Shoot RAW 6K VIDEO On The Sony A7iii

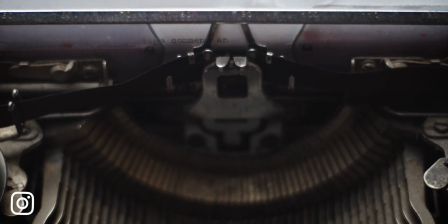What you're seeing right now is 24 frames per second raw video recorded on the Sony A7iii,
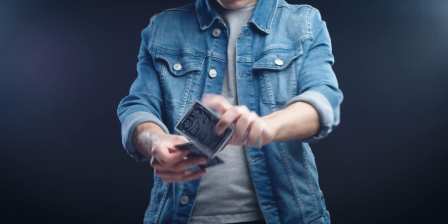a camera that was designed to max out at 8-bit. No external recorders needed, only one additional accessory was used to pull these shots off.
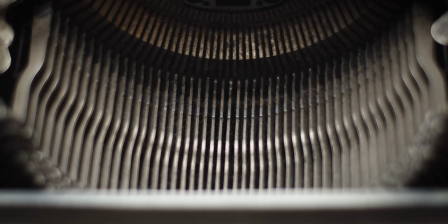And in this video, I'm going to explain how I did it.
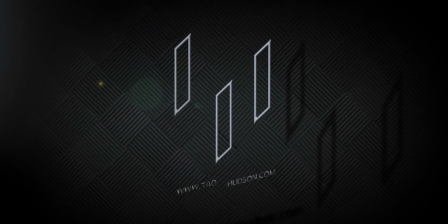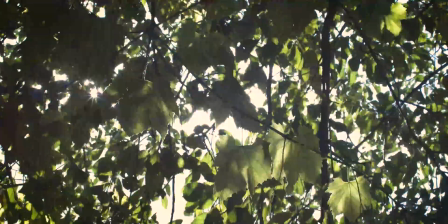So how did I do it? All it is a very fast time lapse.
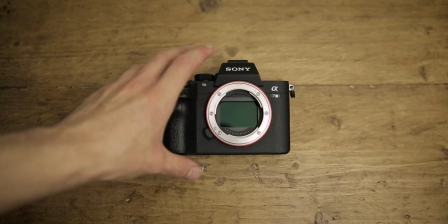That's it. This camera, the A7iii, can shoot 10 frames per second in compressed RAW.
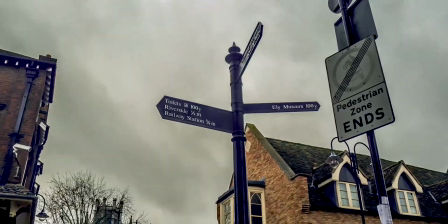The basic principle of how you create the effect of a video is much the same as how you would create a time lapse,
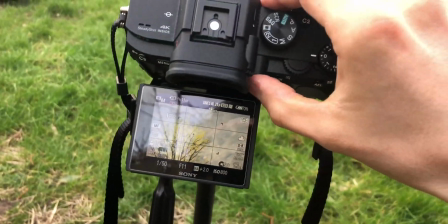which, by the way, I have a video explaining everything you need to know about how to shoot and edit time lapses,
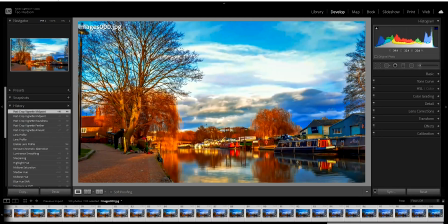link in the description. I will just explain the basics here though. So say we have a 24 frames per second timeline. We can take all of our images, compile them and play them back at 24 frames per second, giving us the illusion of regular video.
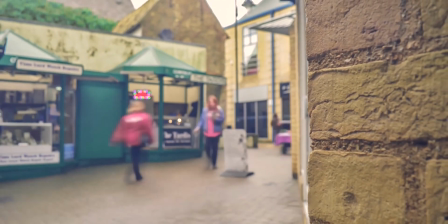Now, because in reality we're shooting 10 frames per second, when we compile everything in post,
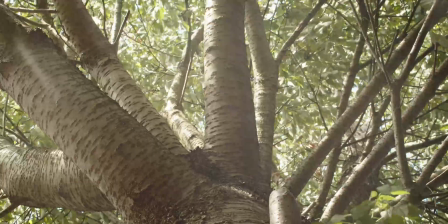the video will play back at approximately 2.5 times faster than it was in real life.
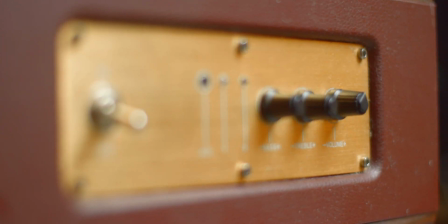So you can already start to see the limitations of this.
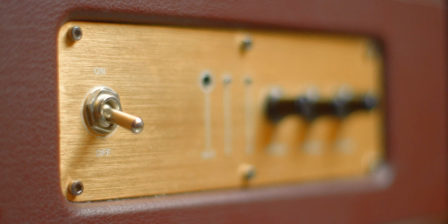I originally got the idea to try this in a real world scenario from watching the behind the scenes documentary The Mandalorian. They actually used an old Canon 5D Mark III with a Nikon 28mm lens to capture the miniature footage.
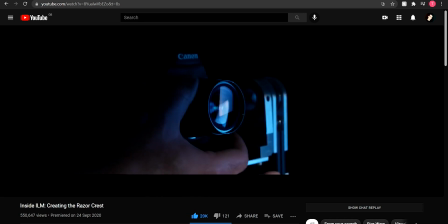A motion control rig was used so they could achieve incredibly smooth, repeatable motion.
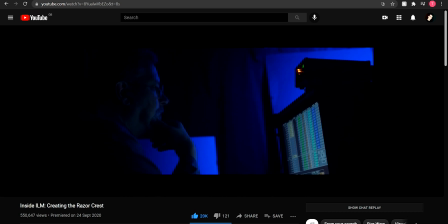Because of this, they were able to take just a sequence of raw photos with the correct shutter speed for the frame rate used.
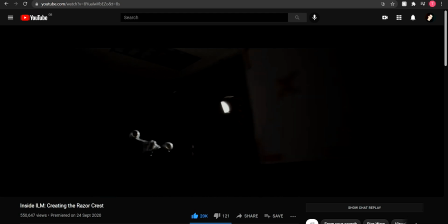When played back at regular speed, you got really natural looking shots at high resolution and high colour depth. Alright, so how can we implement this for use in the real world?
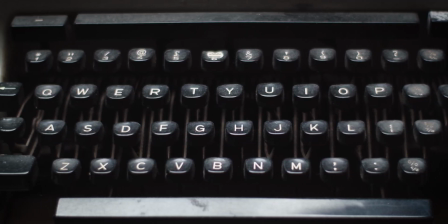I guess the first problem we have to overcome is how we're going to get super smooth camera movement.
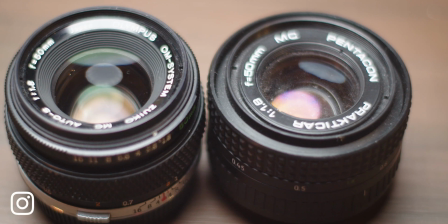I'm first going to try out a 16mm camera slider to get controlled movements,
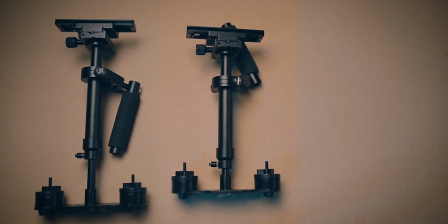but I do have a couple of counterweighted stabilizers to try out, so we'll see how that goes.
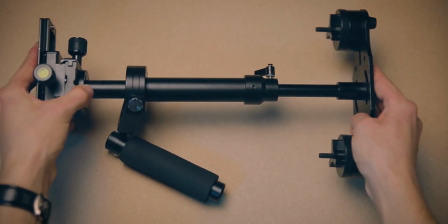Something else that I have a couple of is some important factors and things that you'll need for this project.
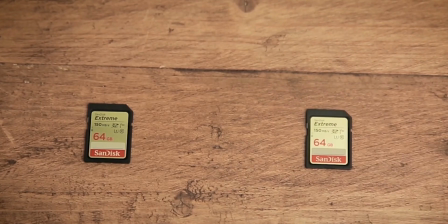Number one, a ridiculously fast SD card. Something like 300 megabytes a second, class 10 U3 should do you nicely. But no lower than like 200 megasecond. And number two, a remote trigger. For the camera settings, I'm using continuous shooting. Also, one of the benefits of these cameras is that they have a silent shooting mode, which I would absolutely recommend doing.
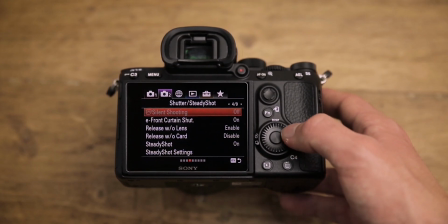Yes, this does introduce the risk of banding and distortion, but for this purpose, nothing in frame is moving particularly quickly, and I am very much in control of the lighting.
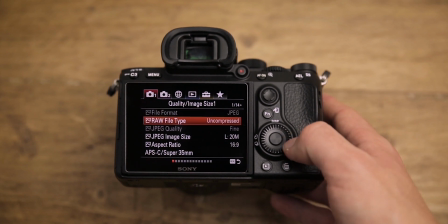I'm shooting compressed RAW and at 16:9 because I don't want to put the camera through any more than it needs to go through.
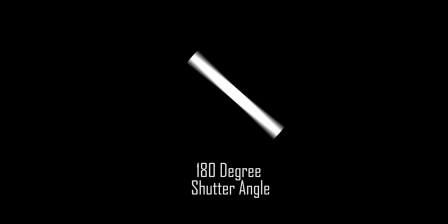Finally, we're going to be using the 180-degree shutter angle to get the most natural looking motion blur. So that'll be a shutter speed of 1/20 because it's twice our frame rate.
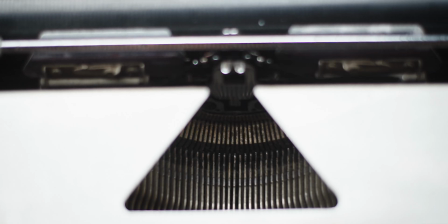So you can see from most of these shots that it actually worked pretty well.
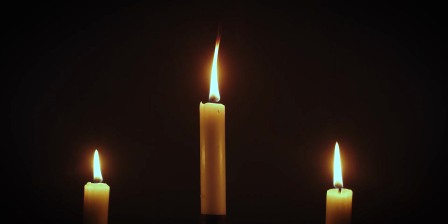The only area where I'm not so sure about its real world use case is when it comes to shooting people. I thought I'd give it a go anyway, so I'm setting up a little scene to do some cardistry.
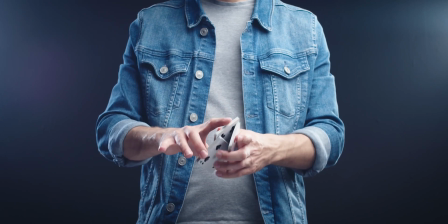I'm literally just going to try and do the moves really slowly in real life. So when we compile the photos, it should look like it's at normal speed, I think.